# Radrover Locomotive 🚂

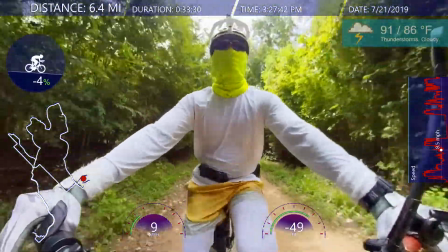11:50 all right so i'm doing a lot of these transitions again as you can see
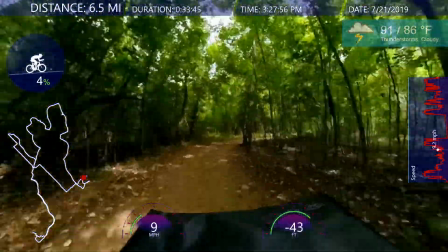11:56 and uh speed up the clip just a little bit but not too
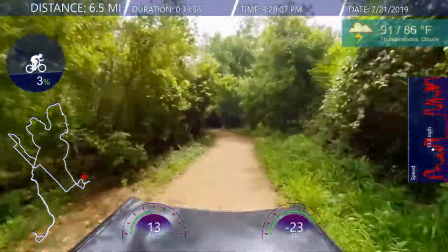12:01 much i'm trying to save time as well You know,
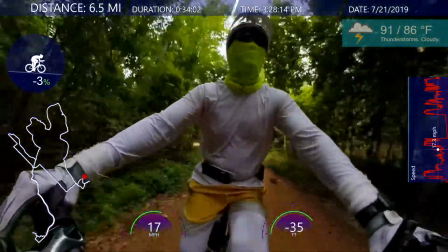12:05 it's a 45 minute video turned into essentially a 15 minute video.
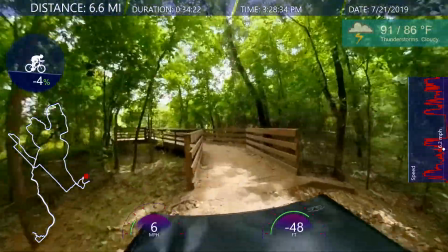12:13 And here's the other lookout, looking over the Brazos River. And I think I do a transition.
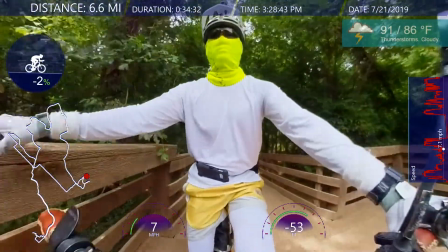12:21 Oh no, I just cut right into the head-mounted view.
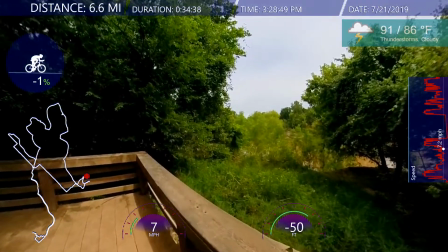12:28 Sometimes it works, sometimes it doesn't, you know, just trying to do something a little different.
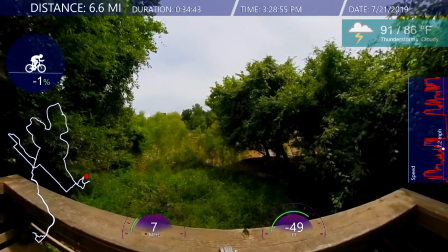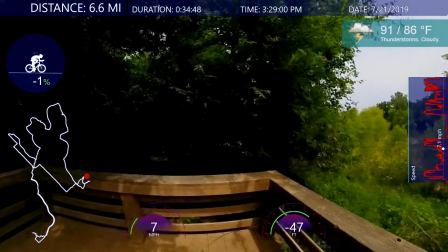12:39 And of course, I'll be adding some background music to all of this.
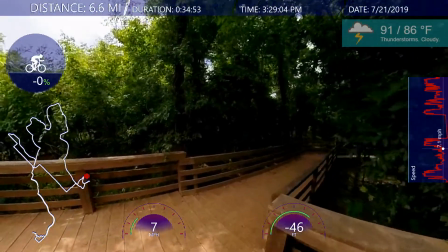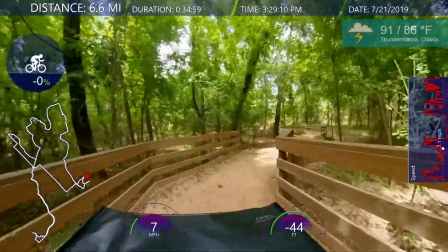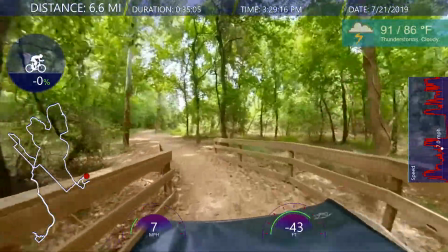12:53 So I start off slow and then eventually we'll warp into speed here.
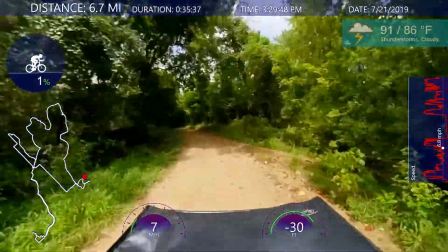13:02 And this is a fast forward again, but without the motion blur,
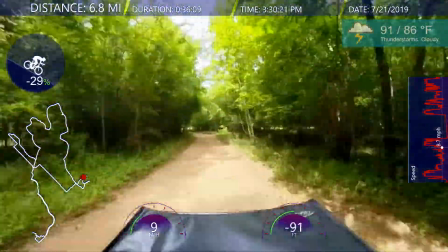13:07 because I did want to show a lot of the trees without being blurred out too much and
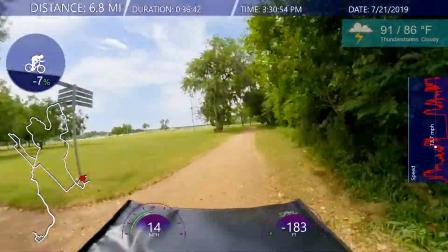13:16 you'll see why here. you know I'm not going that fast on the decomposed granite
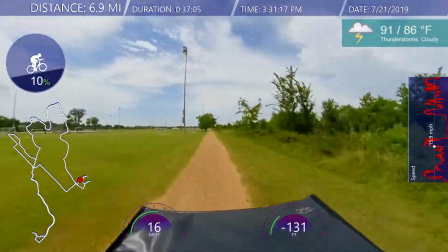13:20 trail here but I eventually get to the street and
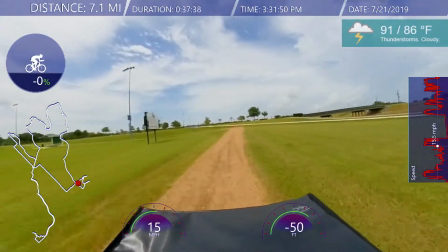13:25 then that's when I basically engage into warp drive here there
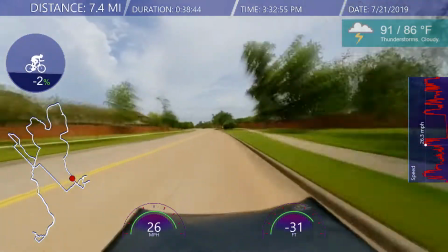13:36 we go now I got motion blur I'm at a faster
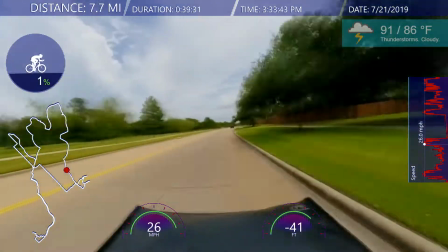13:41 faster pace here and increase the
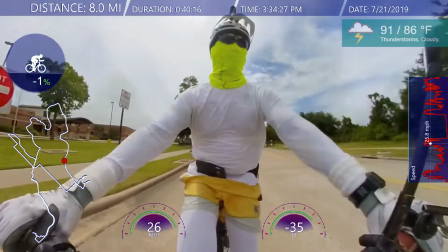13:45 speed by probably a thousand and then zoom out and go into the slow-mo
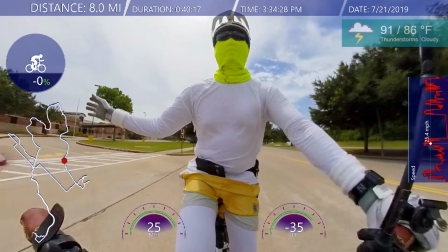13:50 where again look at that right hand signal using my right hand
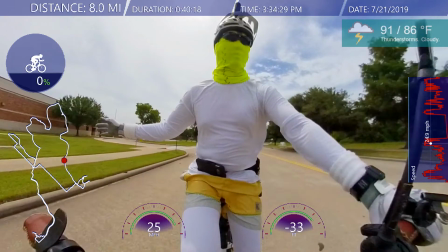13:55 some people you know say use your left hand and you know you the way you're supposed to like you're riding a motorcycle
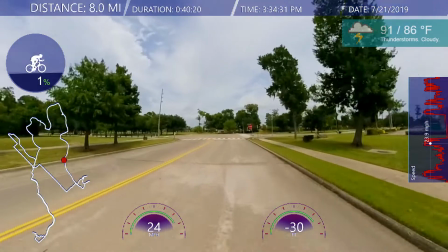14:02 but you're on a bike I mean anyways when I turn right I use my right hand back
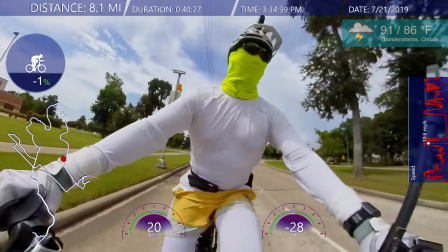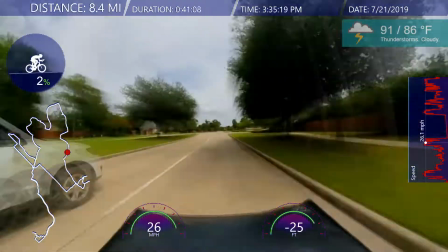14:18 to warp speed and
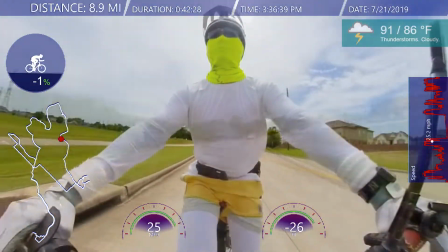14:26 and I'm surprised the front mount oh here I go it looks like I'm waving at that person
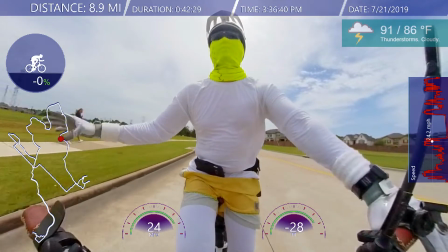14:31 but I'm actually not waving at that person I'm making a right hand signal here but
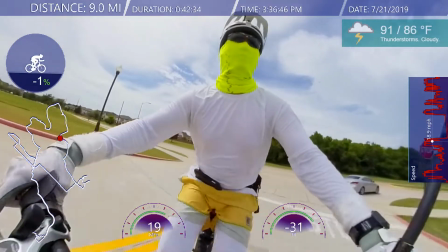14:39 I'm surprised that the the handlebar mount is probably the
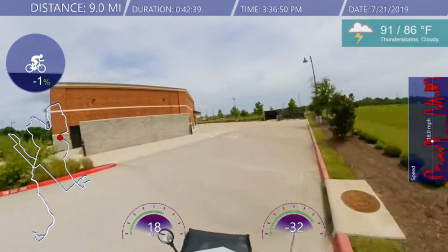14:44 most stable a second to that maybe the chest mount but
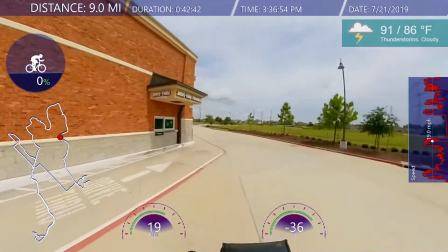14:48 the chest mount you know when you do sharp turns
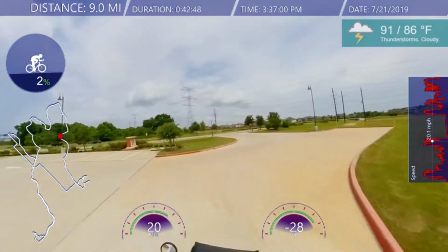14:51 the uh the horizon tends to turn a little bit and then the helmet mount is probably the third
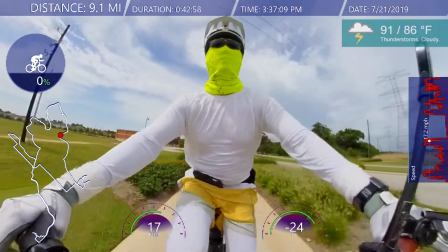15:01 but the but the bike mount the handlebar mount is is probably the most stable that's why i like using it for for this kind of
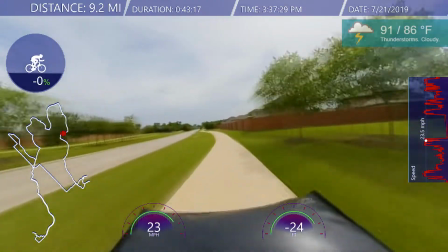15:09 footage here when i do my uh fast forward time warp motion blur kind of thing there
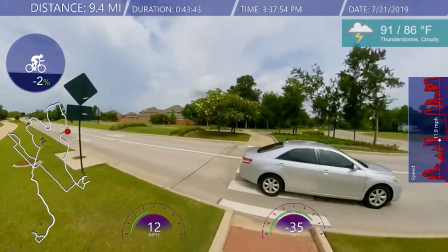15:20 we go we make a transition slide to give you the head view head mounted view so i look around traffic
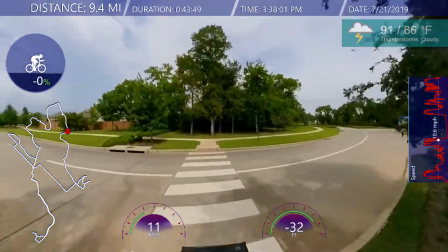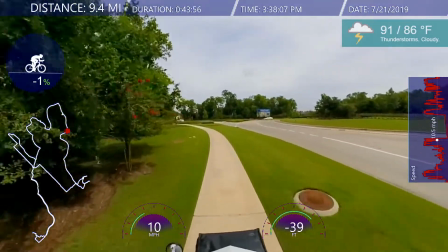15:33 and i i like the stability of the insta 361 for doing that it's not very jerky
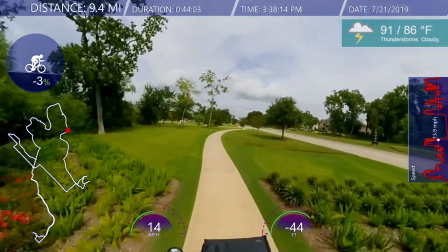15:42 it's very smooth so